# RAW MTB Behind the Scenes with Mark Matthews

cam shots are looking cool but the light just sucks right now so we can't get the shots for the video today hopefully we can get those another day without having to reset this line so we're going to do instead is start capturing a bit of the audio for this section of the trail and mark will just have to repeat the style of riding that he's doing every time he rides it so that the audio will match up. So to do that I picked up this Tascam DR-10X, super small recorder that has an XLR input.
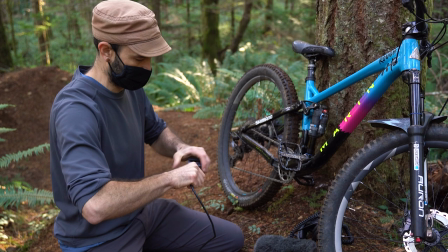We're hooking just a short piece of cable on this
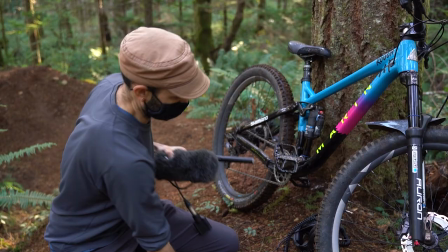just to give us some flexibility and the biggest thing we were concerned about was having this out of the way of the rider so that there was no risk of injury or anything like that.
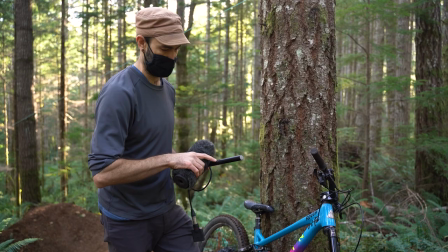So I'm using the Sennheiser MKE 600 shotgun mic and it has a battery inside of it to power itself.
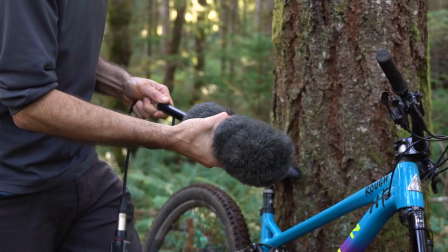We've got a nice big furry here to protect us from the wind and we're just going to gaff tape this onto the bike.
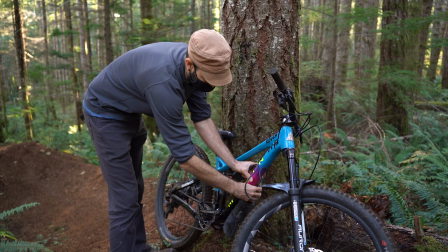So it's going to go under here so that it's out of the way of the pedals,
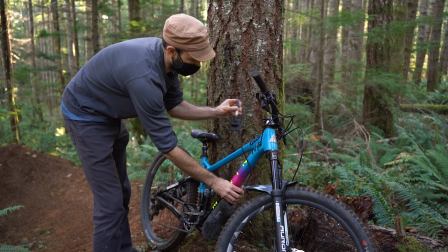out of the way of any compression happening here and then we're going to mount this right up on top and then we'll tuck the cables in,
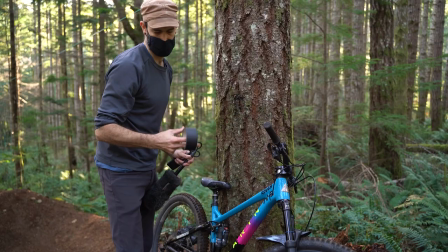make sure that they're all taped really well. It's not the most reusable solution.
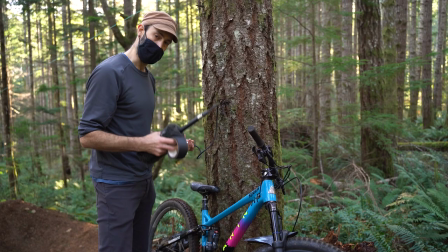We kind of have to tear it apart every single time. Over the long term I might build some kind of mounting bracket for this but for what we're doing right now this works really well.
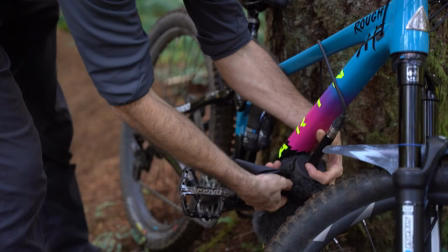It doesn't require that much tape to get it all pieced together.
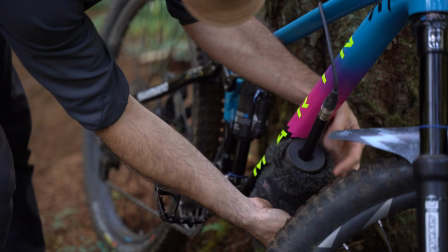So in terms of positioning this I've got the microphone pointed backwards and I'm really wanting that sound coming out of the rear of the bike.
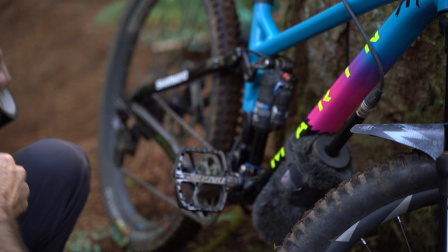We're getting all the noise that's happening here.
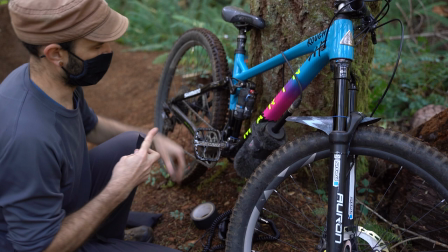Anything that's happening on his pedals and it's pretty isolated sound which is is nice for working with in sound design it doesn't have any
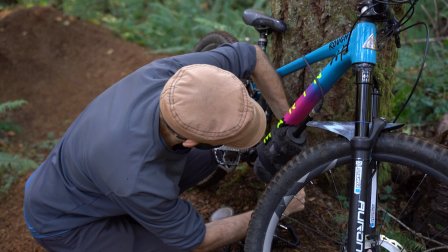other you know traffic sounds or other bikers or anything like that so that works pretty well and
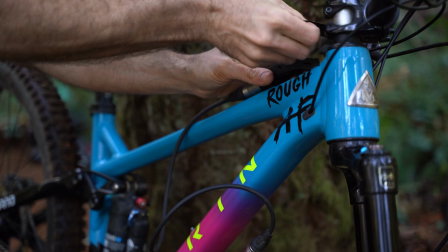the recorder and we just put up here
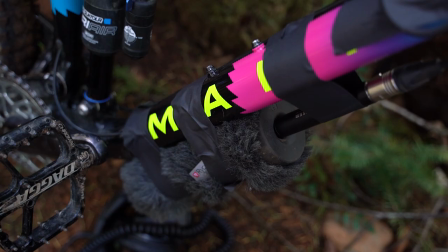today we're going to be getting the biggest hits this thing has uh taken so far so we're going to hope it survives
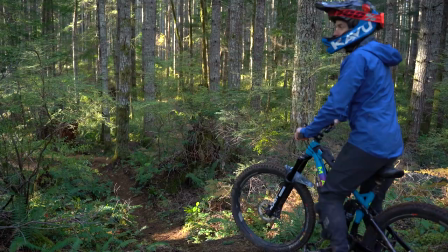sharknado jump line first slot down okay rolling that's
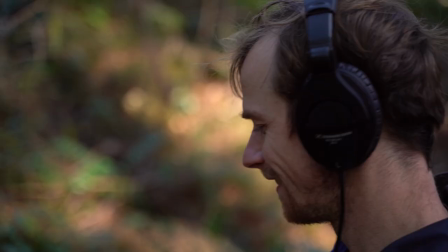really good It was like a very subtle case and it's a soft line so maybe you can tell like maybe it's usable but yeah that worked out.
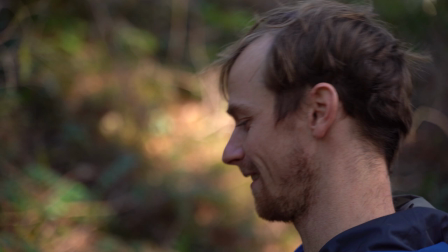I really boosted over the stump gap that time. You can tell I'm in the air for a while. Yeah I love when you're in the air how it's just like you can just hear that air sound. That's awesome. Yeah I'm stoked on that. Yeah so yeah if you can just do a few more runs.